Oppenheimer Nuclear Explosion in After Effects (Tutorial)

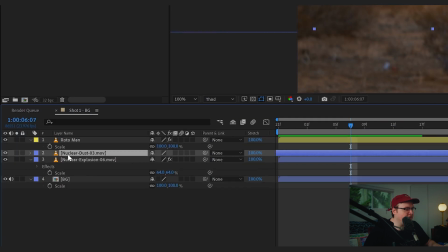4:20 So it's like, let's animate the scale by hitting the S key here and then going down, scaling it down.
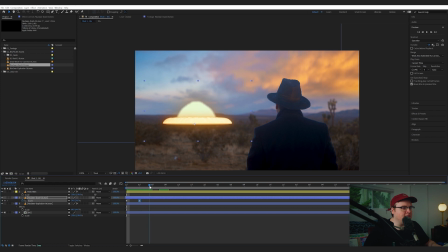4:28 And I might bring that a little bit closer, hit F9 and that will easy ease it. So it's, yeah, that feels a little bit. Yeah. Now, actually what I'm going to do is I'm going to cut these. So I'm gonna hit Control X or Command X and cut those effects,
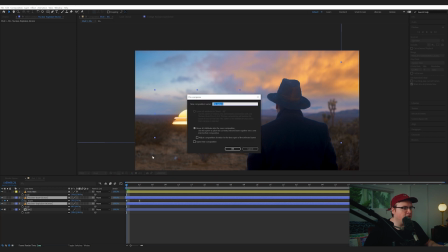4:46 and I'm going to pre-compose both of these layers and call it explosion, just like so. Then I'm going to paste those effects onto that pre-compose.
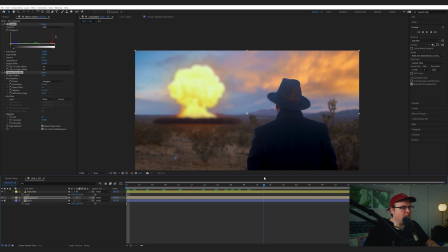4:55 So now both the effects are applied Oh, and because it was originally 4K,
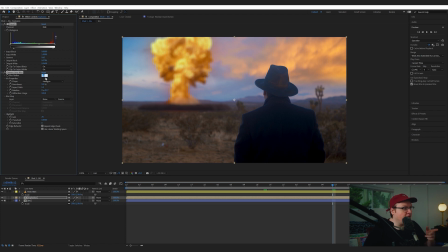5:02 we're going to have to divide this by 2 to get back to the blur that we had originally. Let's add some more glows. Big Films comes with pre-made glows, and it looks really nice, but we can add a little bit more glows to add to our scene.
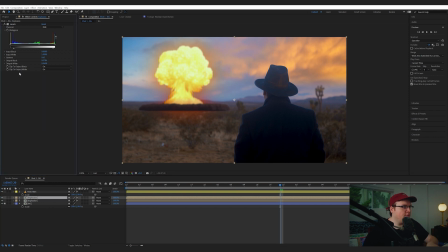5:19 So let's duplicate our explosion layer, and let's delete our camera lens blur, and let's add a fast box blur, and we'll up that blur a little bit, and we'll add the screen effect, and that adds just that extra little glow to your shot.
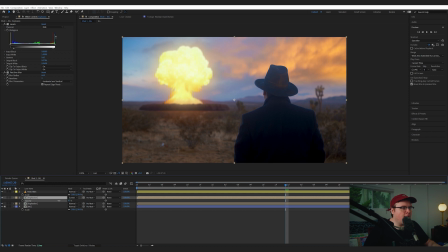5:39 And you can also hit T for opacity and bring that down and kind of dial it in as much as you want.
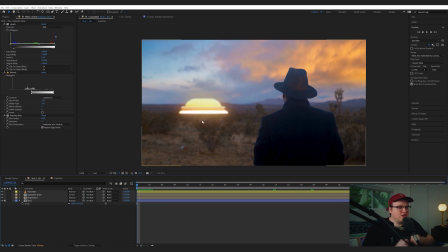5:45 So now I want to add a little punch at the beginning of this, because if it exploded, I want it to like be really bright and percussive, right?
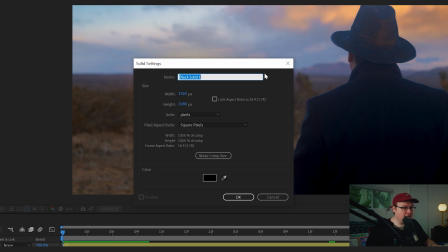5:54 So we're gonna add a solid by hitting Control Y or Command Y, and we're gonna make it a pure black solid, and we're gonna rename this Lens Flare.
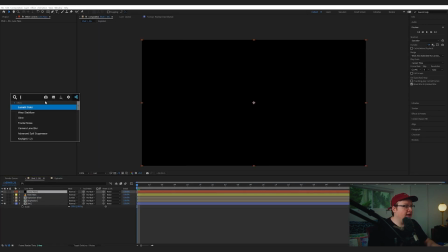6:03 And we're going to put that above everything. Then we're going to add the lens flare effect, which comes with After Effects.
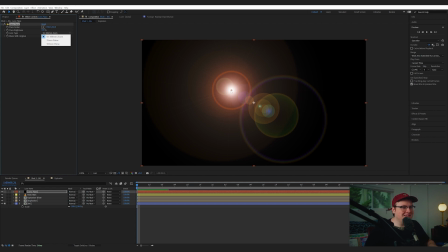6:12 It's the worst lens... it's the worst lens effects you have, but, you know, it's fine.
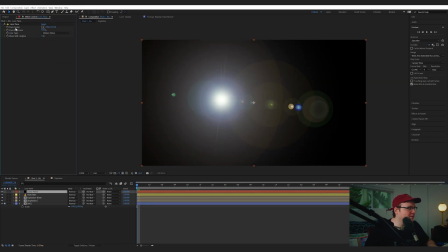6:20 We'll go to 105 prime. It's the best looking one, in my opinion. And we're going to set this mode to add.
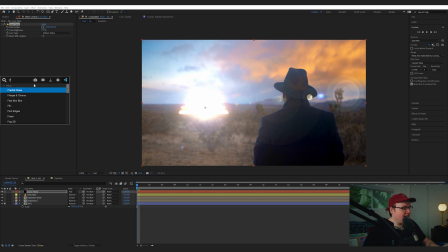6:27 And we're going to put that right there. Now, it looks a little bit fake, so we're going to add a fast box blur over it and blur that up. And we're also going to add hue and saturation effect and mess with the hue until it becomes like a warm color. We're going to adjust the brightness.
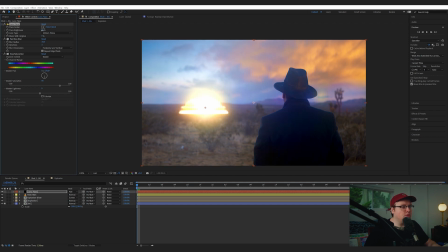6:44 So at the very beginning here, we're going to have it be pretty bright and right in the center of the effect.
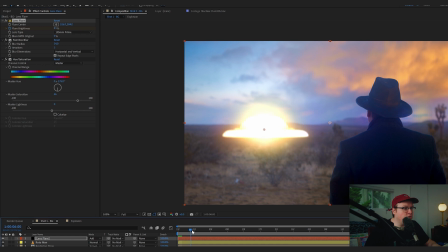6:52 And then we're going to lower the brightness like so.
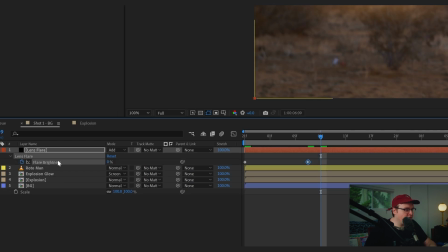7:01 And if you hit U on your keyboard, that will actually bring up any keyframes that you need.
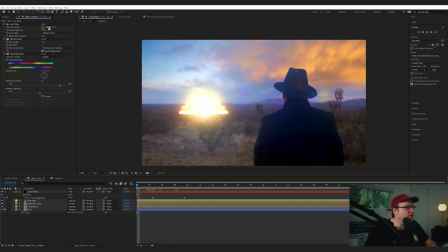7:06 I actually want this to be a little less bright at first, and then it like kind of explodes up, so it's like boom, and then it slowly fades away. I also will probably lower the opacity, so if I hit T for opacity and lower the opacity down as it goes.
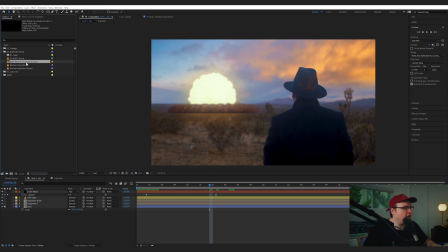7:26 So to add something a little bit extra to this, I'm going to add a dust wave to camera effect, which also comes in the Apocalypse pack.
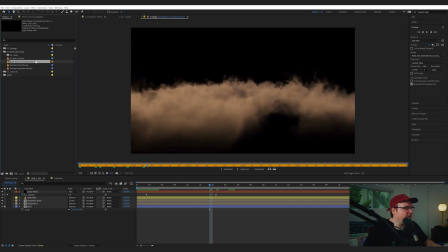7:35 And you can see it's just dust coming through camera. And we shot this out in the desert, so I mean, there's dust in the desert for sure.
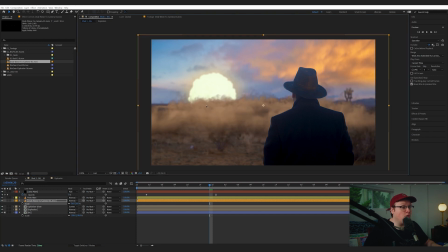7:43 So I think this would happen. So let's add it below our rotored person and above our explosion. Yeah, that looks pretty good. Now, again, I think I just want to match these colors, so add a levels effect. Just bringing these handles down. Yeah, that's looking... the difference is palpable.
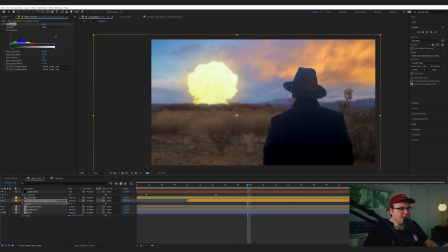8:00 Look at that. And also, I think I'm going to lower its opacity by hitting T and lowering it down a little bit. Now, the one thing that I want to add is the fact that if the dust is, like, blowing towards camera and we have this person here, the dust will start rising to be in front of him.